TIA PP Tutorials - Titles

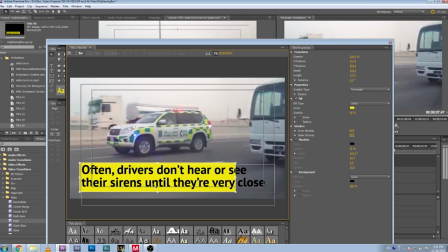[8:17]
And then of course we're going to have to resize this rectangle a little bit to get it to fit properly with text. But it's not too much work. That's also a little bit off center, so maybe we'll try to center this one a little bit.
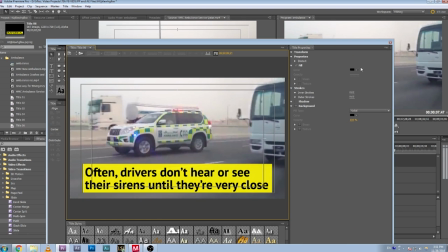[8:36]
But there you go.
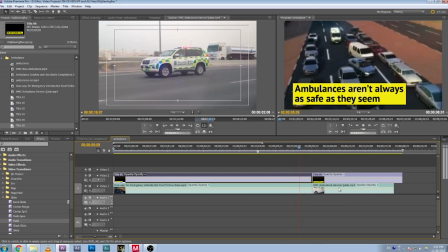[8:37]
So now you have title 05, title 06, and you'll see when we go over here, now we've got our new title on the new clip. So that's block titles, and we will take a look at gradient titles in a second.
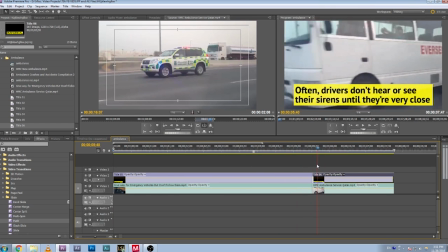[8:53]
But before we do, so one thing you probably have noticed is it's a little jarring to not have a transition between these at all. And in fact, because the titles look the same, people may not notice that the words have changed, especially if,
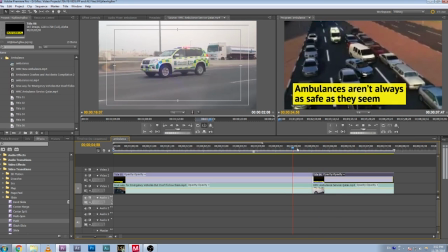[9:08]
in this case, it's a little easier to tell when you go from scene to scene because the yellow boxes are different sizes. But it's always good to have a transition between titles just to kind of emphasize that there's a new title. If you read the last one, now you need to read this next one. So I'm going to use the push transition again, just because I like that one.
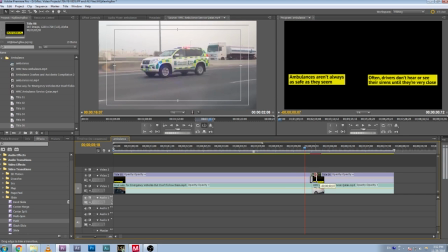[9:27]
I'm going to drag it a little bit smaller here, and I'm actually going to pop one in here at the beginning too.
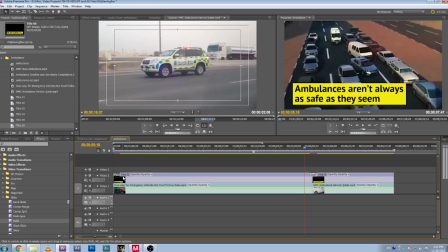[9:32]
So you can use the transition from nothing into a title or from a title into nothing, and that'll work.
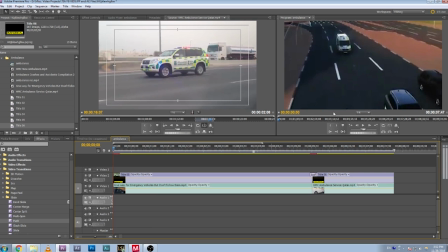[9:39]
So now let's watch this again. Watch over here, and you'll see we've got our nice title slides in.
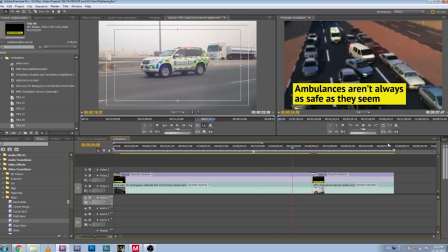[9:44]
Looks nice and smooth. Clip is playing, and then slides over, and we get our new title.
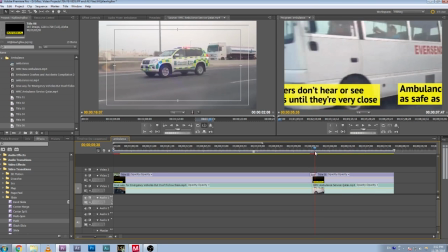[9:50]
So we've got that nice little motion that kind of helps, especially because it matches with that bus a little bit.
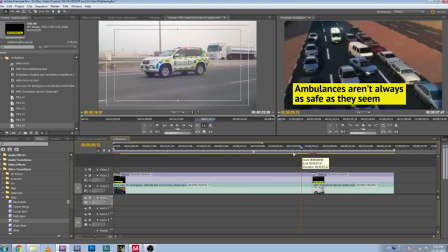[9:55]
So we've got some nice motion that really gives us a bit of a clearer transition between the two clips that we're doing.
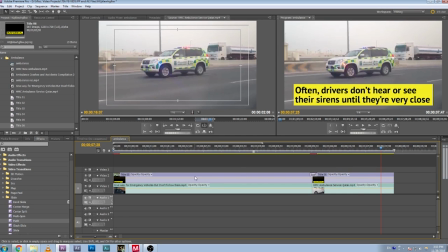[10:03]
And so, yeah, that's basically it. That's titles. But we want to talk about the other kind of title.
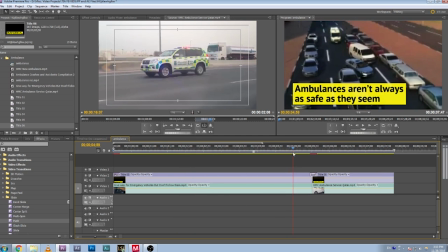[10:09]
So the other sort of title that you can do, and sometimes that's better than a block title, is what I would call a gradient title.
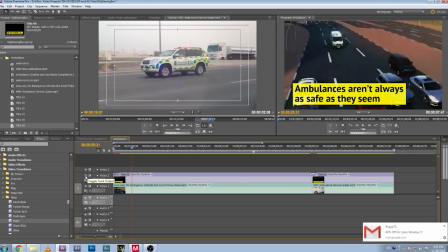[10:14]
So let's make one of those. So I'm going to just make this the old titles that we just made invisible.
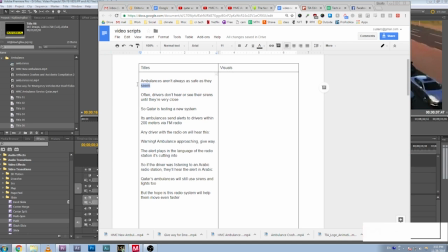[10:20]
It's just so that they don't distract us. And we'll go back and we'll make a new version of this Ambulances Aren't as Safe title.
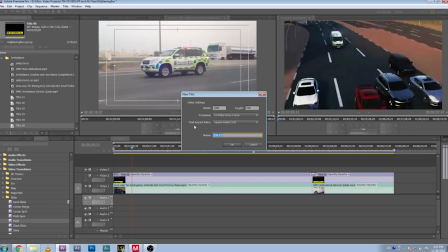[10:29]
So again, we're going to go to title, new title, default still. That's what we're going to do for our first one.
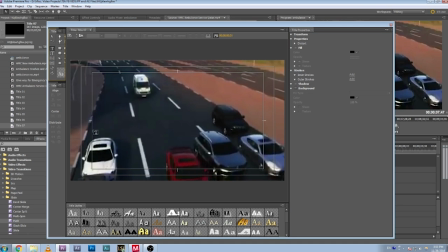[10:33]
We're going to, again, create a text box and paste our text in there.
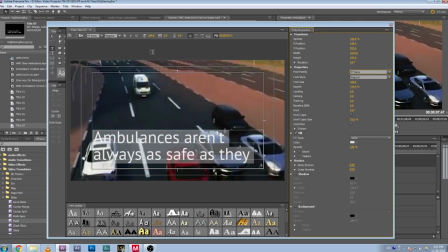[10:39]
We're going to make sure that it's PT Sans and bold, and maybe we'll pop it down to like size 80. That seems fine. And we might even do that because that seems good too. Now, with a gradient title, usually this text will be white.
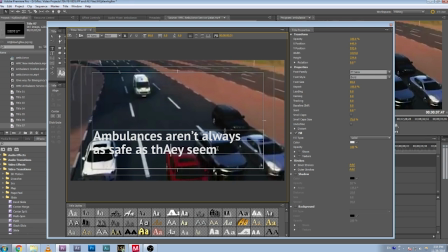[10:58]
So one thing to be aware of is this looks white right now. Whoops. This looks white, but it's actually not.
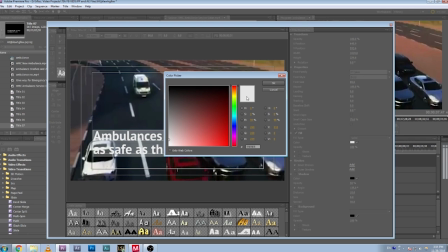[11:04]
For some reason, and this might just be my Premiere Pro, but mine always picks this gray color that's not pure white. Pure white is FFFFFFF. So you want to change that to actual white, and you can see it just brightened up a little bit.
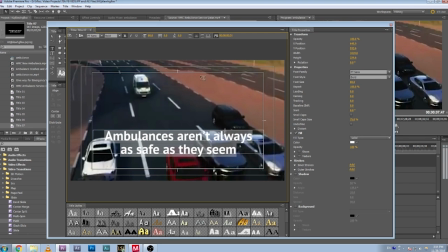[11:17]
So don't let that fool you. Don't forget to change it to real white, or it won't be quite as brilliant. Okay, so now we've got our white text, and that's great, but we need something that's going to make it stick out from the background.
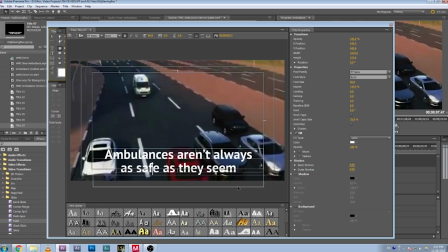[11:31]
Obviously, especially see we've got these white lines in the background. It's just not going to work. It's very hard to read.
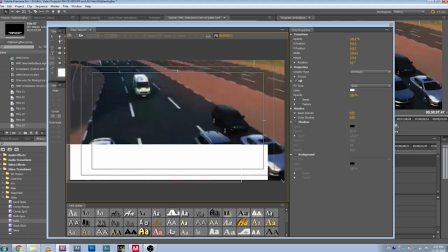[11:36]
So again, we're going to create a rectangle, and we're going to drag it all the way across the bottom of the screen like this.
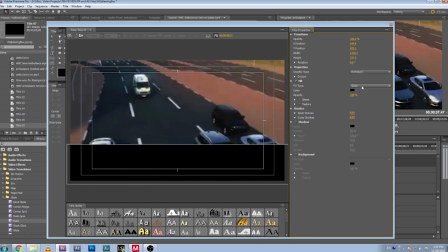[11:43]
We got solid color. Let's make it black. So make it black while it's a solid, but then once you've got your black rectangle, and you can also send it to back if you want.
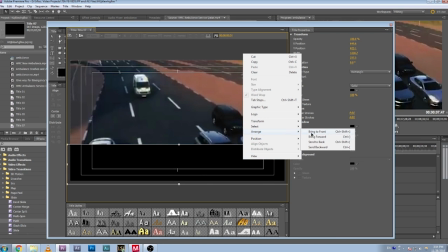[11:50]
So again, we'll right click on this, arrange, send to back.
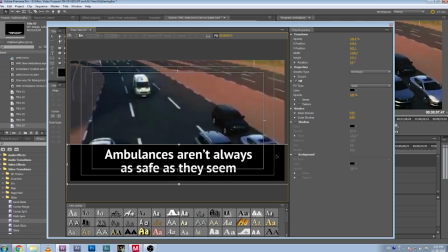[11:53]
Okay, now we can read the text, but of course we've blocked a bunch of our screen, a bunch of our clip in the background here. So what we're going to do is, while we still have the rectangle selected, we're going to change this from solid to 4-color gradient.
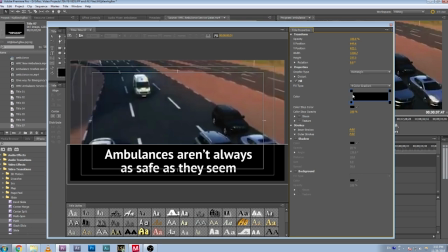[12:06]
And now we've got this, these are the 4 corners of the rectangle, and we can control what colors are there. And it will arrange them in a gradient-like pattern.
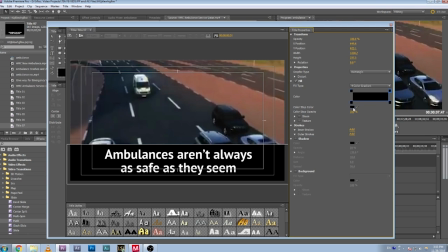[12:17]
So for example, if I wanted to change this one, I could click on that corner, click on this, change the color to red, and see now we've got this nice red into black gradient that's coming from this top left corner up here. But of course we don't want red. That's not what we're trying to do here.
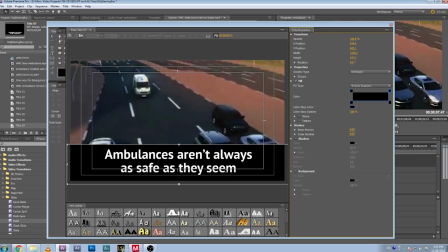[12:32]
What we want to try to do is create a situation where this fades from black into transparent. So the way to do that is we're going to click on these top corners, top right and top left, and we're going to change the color stop opacity up there to 0. So you can see I changed the top right, and now we've got this nice fade. I'm going to do the same thing for the top left.
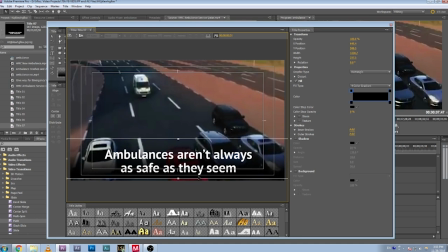[12:51]
And now we've got a black that slowly fades into transparent. And you can drag this around a little bit to add a little bit more darkness to the bottom. If your text isn't popping enough, you can drag it down. You can play with the size. That looks okay to me, so I'm just going to leave it like that.
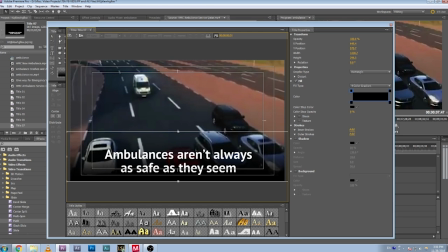[13:10]
But you can play with this in a lot of different ways. You can make this, that would be overkill, but you can sort of make it as dark or as light as you want based on what's happening in the background clip and what you need. It's also just nice to note that if you wanted to put your text just in one corner and just have the black sort of coming out from that one corner,
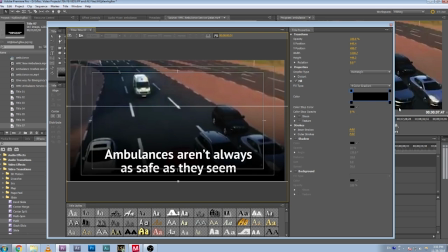[13:29]
you can do this with 3 corners.
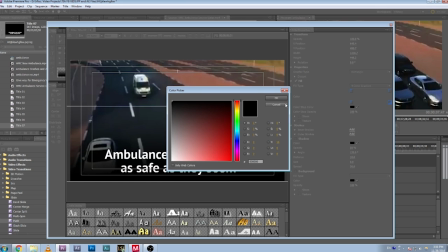[13:31]
So I could click on this bottom left corner, or bottom right corner rather, over here, and I could make, so I'm clicking right there, and then I could make that transparent too.
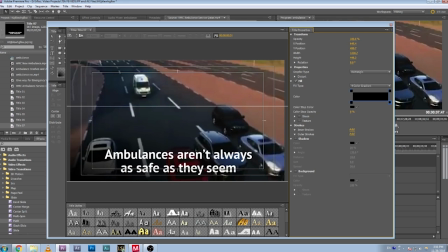[13:40]
And now you see we've got this black fade that's just coming out of here. That doesn't work for a centered title like this, but if you had a title that you wanted to have only in one corner, that would be a good way to make a gradient title out of that. But so for now, I don't want to do that. I'm putting this back to 100. Now, the last thing that I might do here
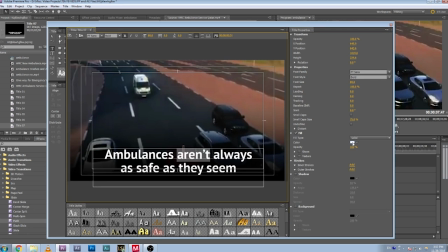[13:58]
is just add a little bit of emphasis by maybe changing one of these words to yellow. That just makes it pop a little bit more. So this one, I mean, this isn't that exciting a title.
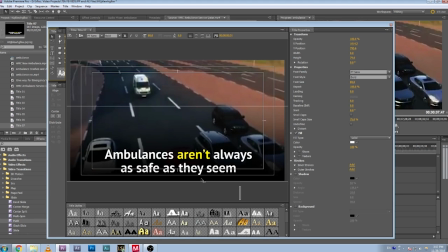[14:14]
There's not a great word that pops out at you, but it's nice to have one of those in every new title, just to have something that jumps out at the viewer a little bit.
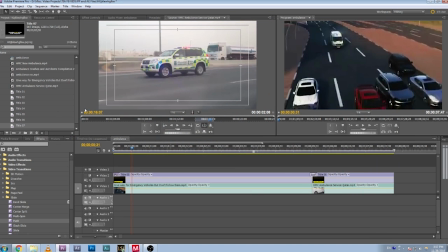[14:22]
So there you go. That's how to create a gradient title, and then you drop it in the same way. So I'm just going to, again, I'm going to drop it in. I'm going to drag it over this clip. This is our first clip that we want, and so now we've got our nice title in there.
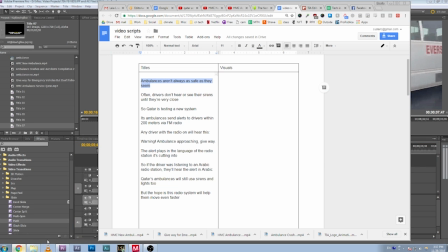[14:32]
If we want to create the second one, so we need to now create our next title.
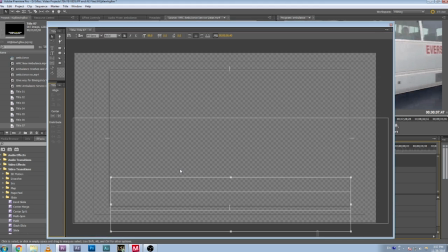[14:39]
We are going to do that again the exact same way.
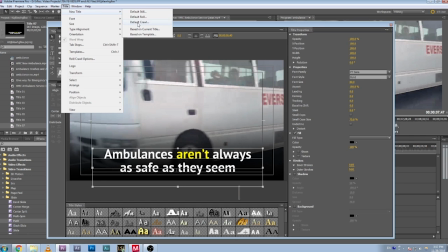[14:42]
So I'm going to click on title 07, the one we just made, then I'm going to go to new title based on current title, and that will create title 08.
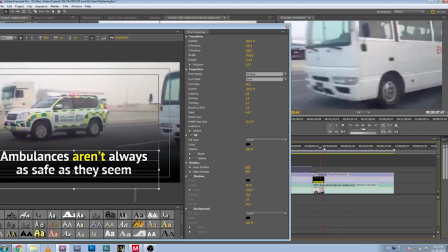[14:48]
Now my slider is already over here on the clip I want to use, so that's fine.
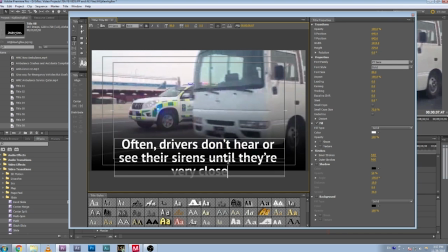[14:54]
I'm going to select all of this text. I'm going to paste my new text. I'm going to maybe make this a little smaller. Let's see if that'll fit. Still not fit. But I can make the text box a little bigger. And I think probably squeeze it in there.
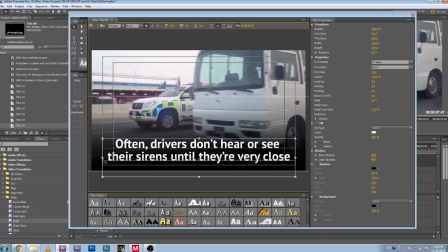[15:08]
Yeah. Okay. And then I will pick a word to add some emphasis.
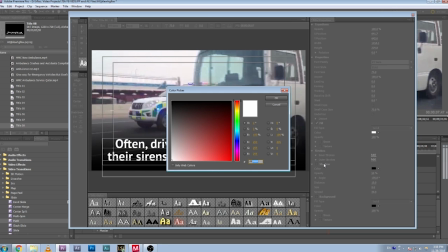[15:20]
Maybe we'll do this. So FFF 700 is the yellow color that pops nicely.
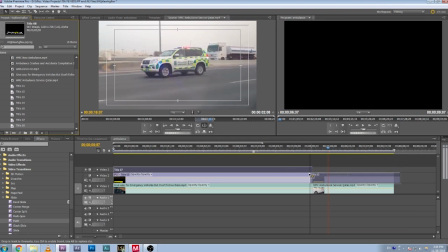[15:29]
Beautiful. And then we drag. So we just drag the new title that we just made, title 08, down there.
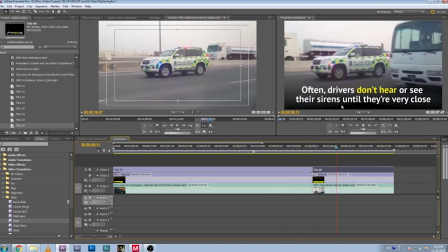[15:34]
And again, we've got our titles. We might add a little transition to these
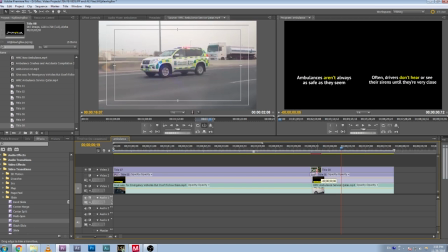[15:44]
if we want to. And
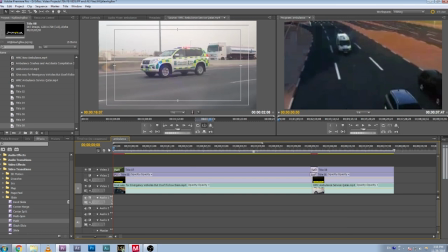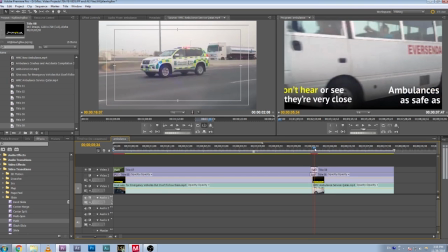[15:54]
there we go. Now, here's the thing that you may have noticed.
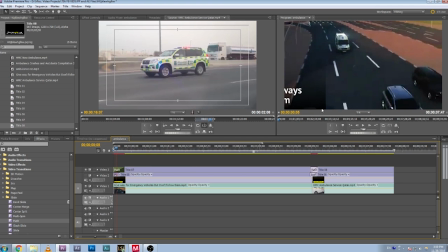[15:58]
At the beginning here especially, you can see that black line of your black rectangle sliding in. So for that reason, push isn't a great transition to use with a gradient title, because it just looks a little bit awkward.
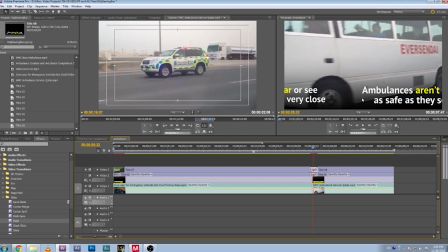[16:12]
It doesn't look natural. If you're sliding from title to title, like over here, it looks fine, right? Because this title has the black rectangle, so does this one.
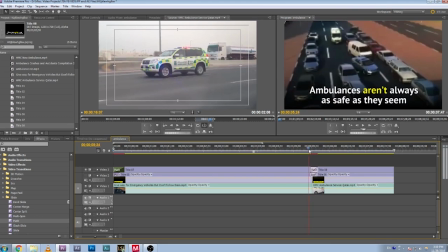[16:19]
So there's no you can't see that clear line in between them.